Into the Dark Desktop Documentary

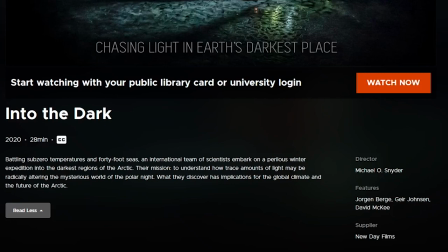(0:00)
As the logline suggests, Into the Dark follows an international team of scientists who venture off on a perilous winter expedition into the darkest regions of the Arctic.
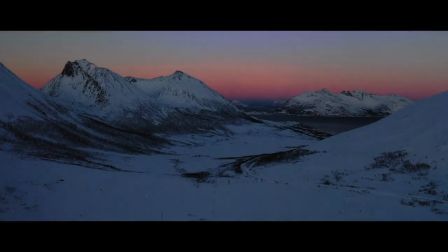(0:10)
Their mission, to understand how trace amounts of light may be radically altering the mysterious world of the polar night.
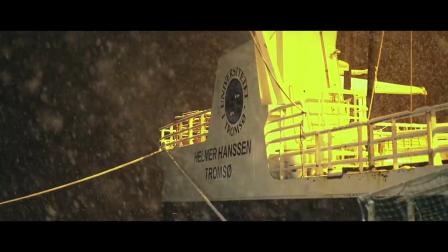(0:18)
In a bit simpler English, they are seeking to find out the effects of light on the Arctic on a polar night.
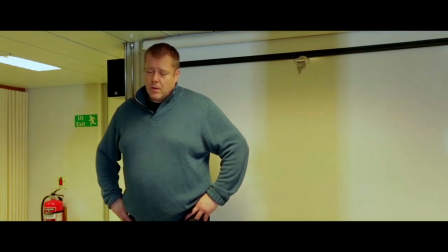(0:24)
The results of this expedition range from discovering the negative effects of climate change to being able to address the future of the Arctic
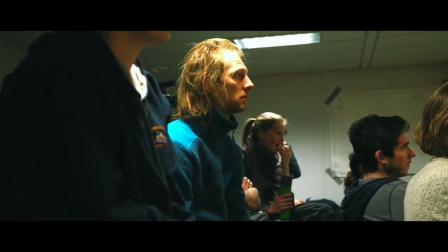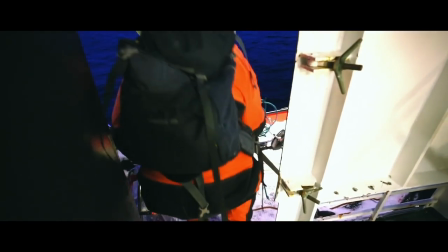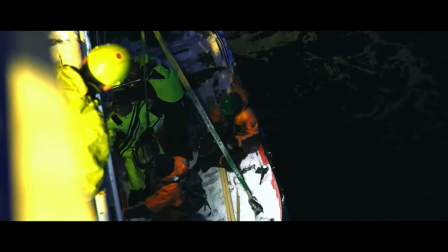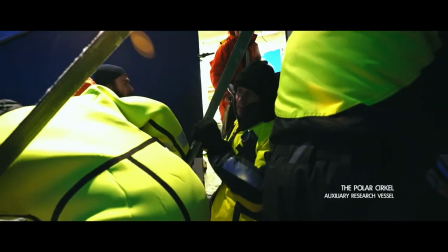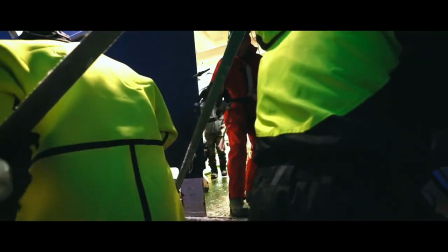(0:55)
They tend to really emphasize natural sound once the audience is immersed in the POV style shots
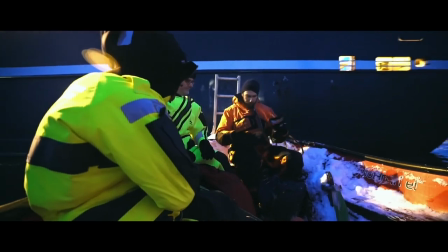(1:01)
This helps audience feel part of the production and part of the experience and in a small way,
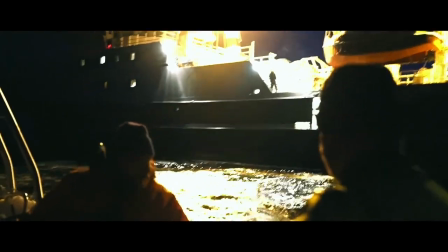(1:07)
being practically present or at least feeling like you're practically present can help keep you engaged,
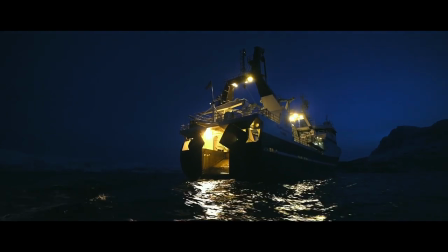(1:12)
even if you don't really share the same interests or quite understand what's happening So that's why we are here,
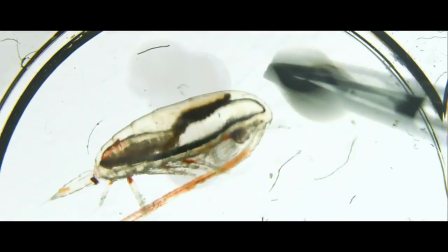(1:19) we really want to look at those small really important organisms because they are the key groups in the ecosystems.
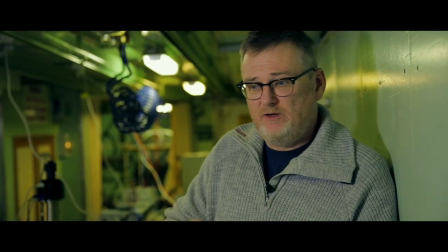(1:27) Without those key groups there will be no life. Simple as that.
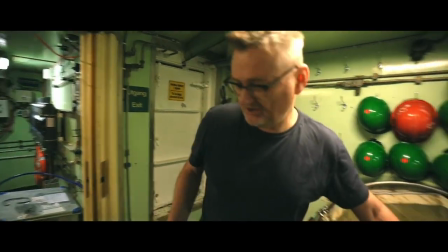(1:33)
They use extremely shallow depth of field here,
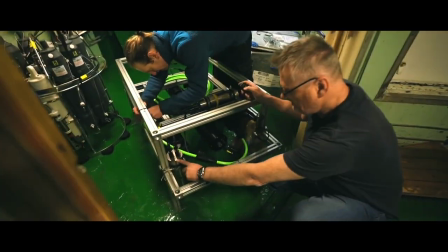(1:36)
which is really nice in that it eliminates any potential disturbances from the background and allows us to take in all the information being given.
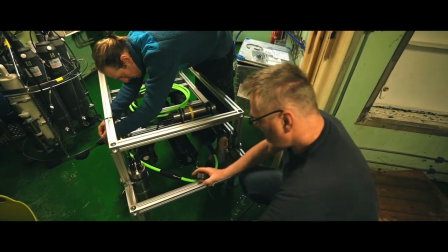(1:43)
This is especially important given that this information is really serious. Okay so for the next clip please take note of the point of view shot and how the dangerous high seas really feel real and are helped by the natural sound that exists.
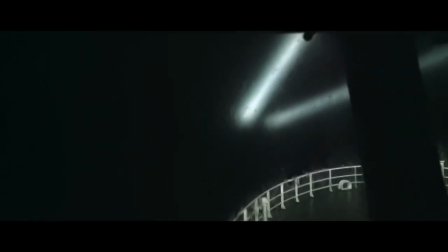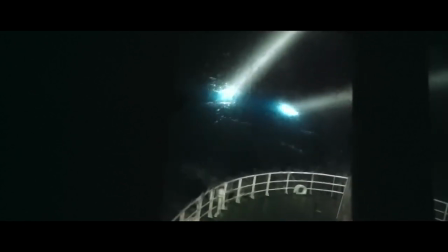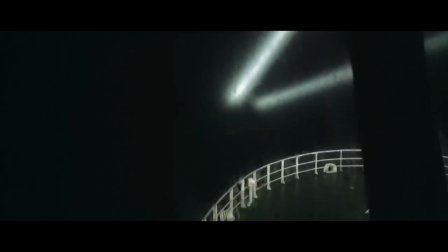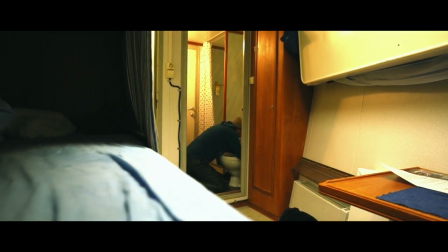(2:24)
The person who vomits really adds to the very real nature of the seasickness and further immerses us into the space. The person being ambiguous as to who it really is is a bit annoying in my opinion.
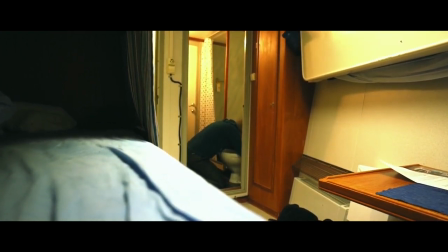(2:36)
Knowing who the person is would help the audience kind of relate or attach to the character because it's a very real thing.
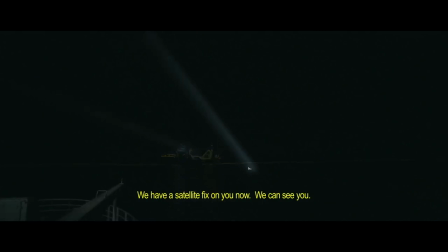(2:43)
The following part is also a bit long but I do think that it is a climax and I don't want to interrupt
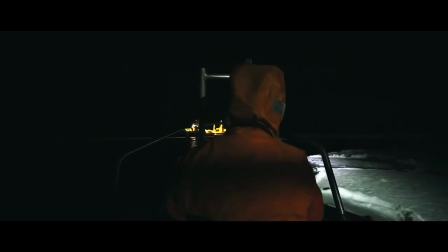(2:49)
it so I'd like for us to pay attention to the music as it really starts to pick up in anticipation for the big event.
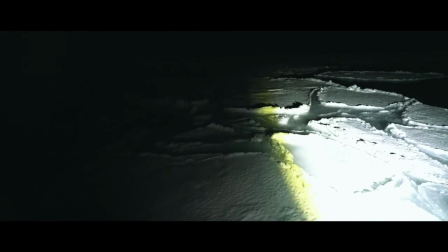(2:57) Okay, we are at the edge of the ice now so Persia's back a little bit. I'm going to adjust the little sounder so it's flat.
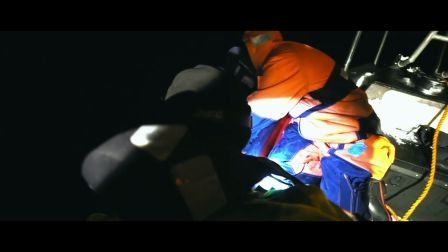(3:06) You have the best result as possible. That's it.
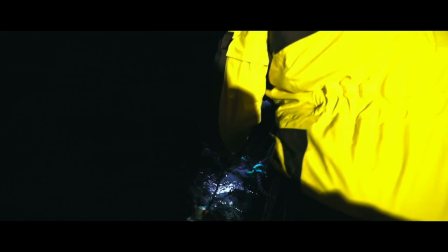(3:11) Looks good.
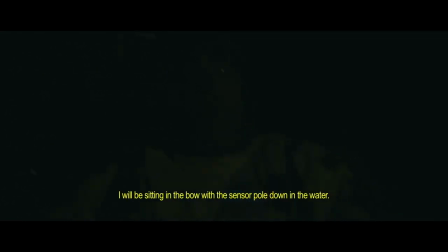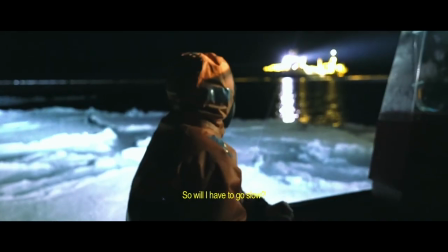(3:18) If you do it as fast as you do it, you can just hang out. We are not going to go fast.